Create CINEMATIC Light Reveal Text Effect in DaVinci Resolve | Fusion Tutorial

Hey everyone, in this Fusion tutorial, we will build a cinematic light reveal text effect that you can use for logos, titles, or intros to instantly give your videos a polished professional look.
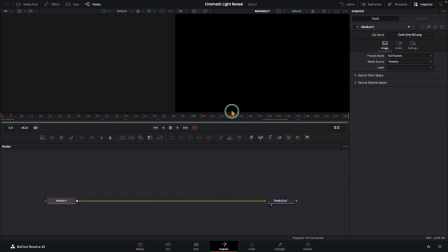(0:10)
Let's jump in. First, right-click on your clip and select Open in Fusion. For this effect, it works best if your footage or image has a dark background.
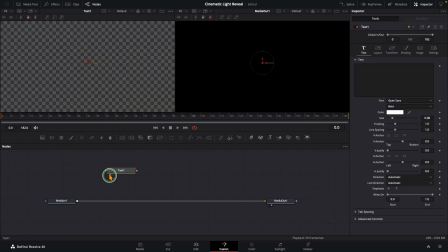(0:19)
Next, grab a text plus node from the toolbar, send it to the left viewer so we can see what we are working on, and type in your text.
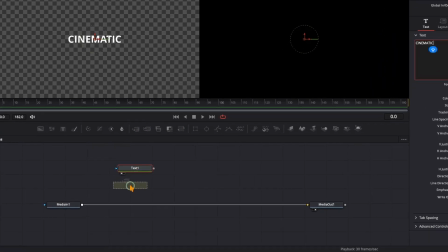(0:26)
Now let's connect it to our main pipeline. Drop in a merge node, hover it over the main pipeline, and release.
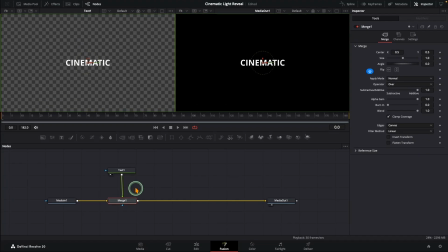(0:33)
Then connect the text node to the green input of the merge, and our text shows up. From here, pick a font you like and style your text. I'll keep the color white since it stands out best on the dark background.
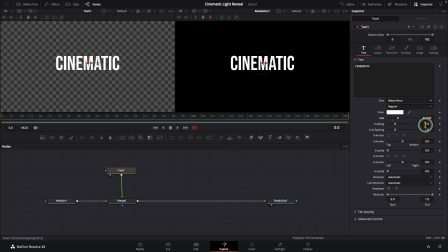(0:45)
I will bump up the size just a touch and add a little extra tracking so to give it that wide cinematic feel. Looks good. Now let's create our beam of light. Grab a rectangle mask from the toolbar and then add a background node.
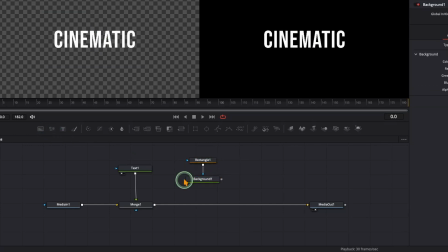(0:59)
Connect the rectangle to the background so it acts as a mask. And set the background color to pure white.
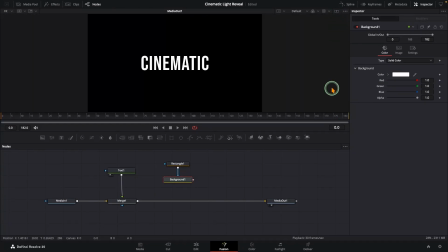(1:05)
Next, we need to bring this into our main pipeline. Instead of manually adding a merge, here is a shortcut. Just connect the output of the background to the output of this merge. Fusion will automatically drop in a new merge node and hook everything up.
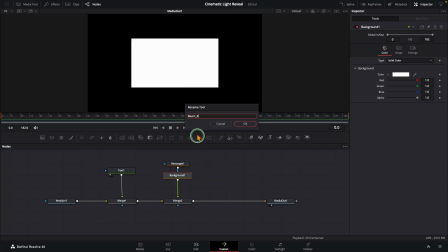(1:19)
To keep things organized, let's rename this background node, beam background. Okay, now select the rectangle node and start shaping our beam.
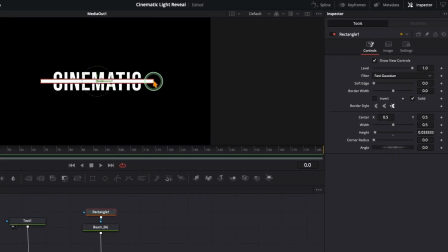(1:28)
First, shrink the height so it becomes a very thin line. Then straight the width so it roughly matches the length of our text. Since light is never perfectly straight, let's tilt the angle just a little to give it a more natural look. And finally, soften the edges so it blends nicely. Perfect.
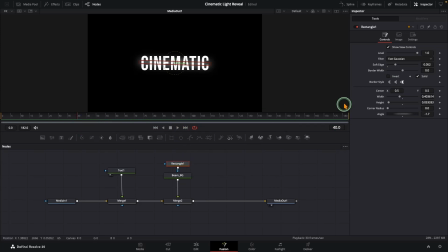(1:43)
Select the rectangle node, jump to around frame 40, and slide the center X value to the left so the beam is completely off the text. Add a keyframe there. Now move about 15 frames forward and slide the beam across to the right until it fully covers the text.
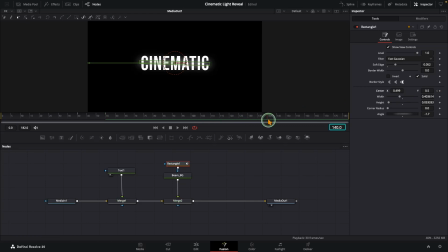(2:00)
Next, move ahead a few seconds, around frame 140, and add another keyframe on the center X. Also add a keyframe forward, then go about 10 frames forward, reduce the width slightly so the beam thins out, and shift it outward using center Y. That way it feels like the light is fading away, taking the text with it.
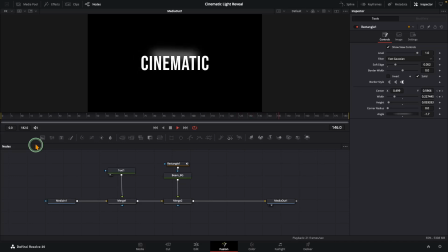(2:23)
Okay, our node tree needs a little cleanup. We don't actually need that first merge anymore, so delete it.
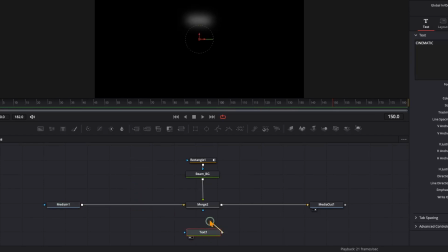(2:31)
Then connect the text node directly into the blue input of this merge. Now let's play it back again.
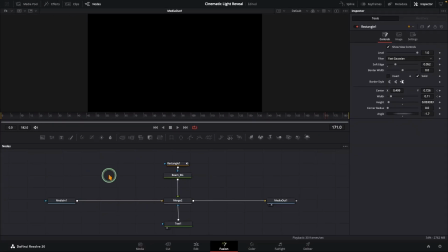(2:41)
And yes, everything is working exactly the way we wanted. Let's polish this effect a little more and give it that cinematic dreamy vibe. Select the merge node, press shift plus space and search for a soft glow node. Drop it in and set the gain really low, around 0.03.
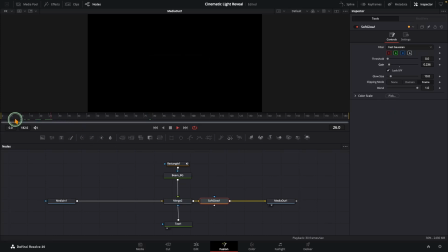(2:58)
Just enough to give the text a subtle glow. Let's play it back. Looking nice already, but we can push it further.
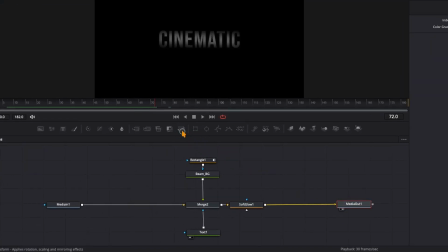(3:05)
To do that, grab a transform node and drop it in right after the soft glow and the pipeline. Now with the transform node selected, go to frame 40 and add a keyframe on the size value.
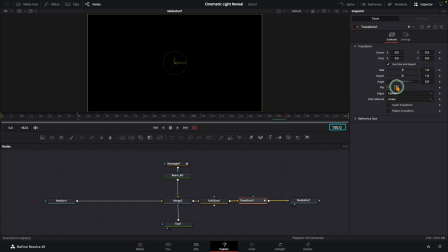(3:15)
Now jump to the end of the animation, around frame 150, and increase the size just a touch, maybe to about 1.05.
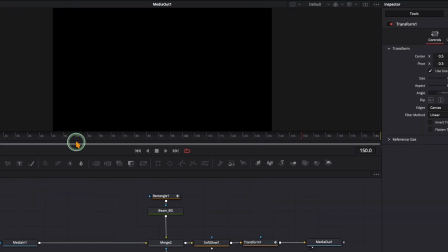(3:25)
Let's play again. Now our text has that subtle breathing motion, and that's it. Thanks for watching.
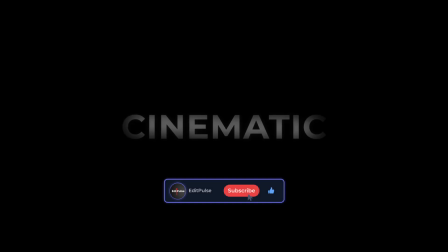(3:34)
If you found this helpful, make sure to hit like and subscribe.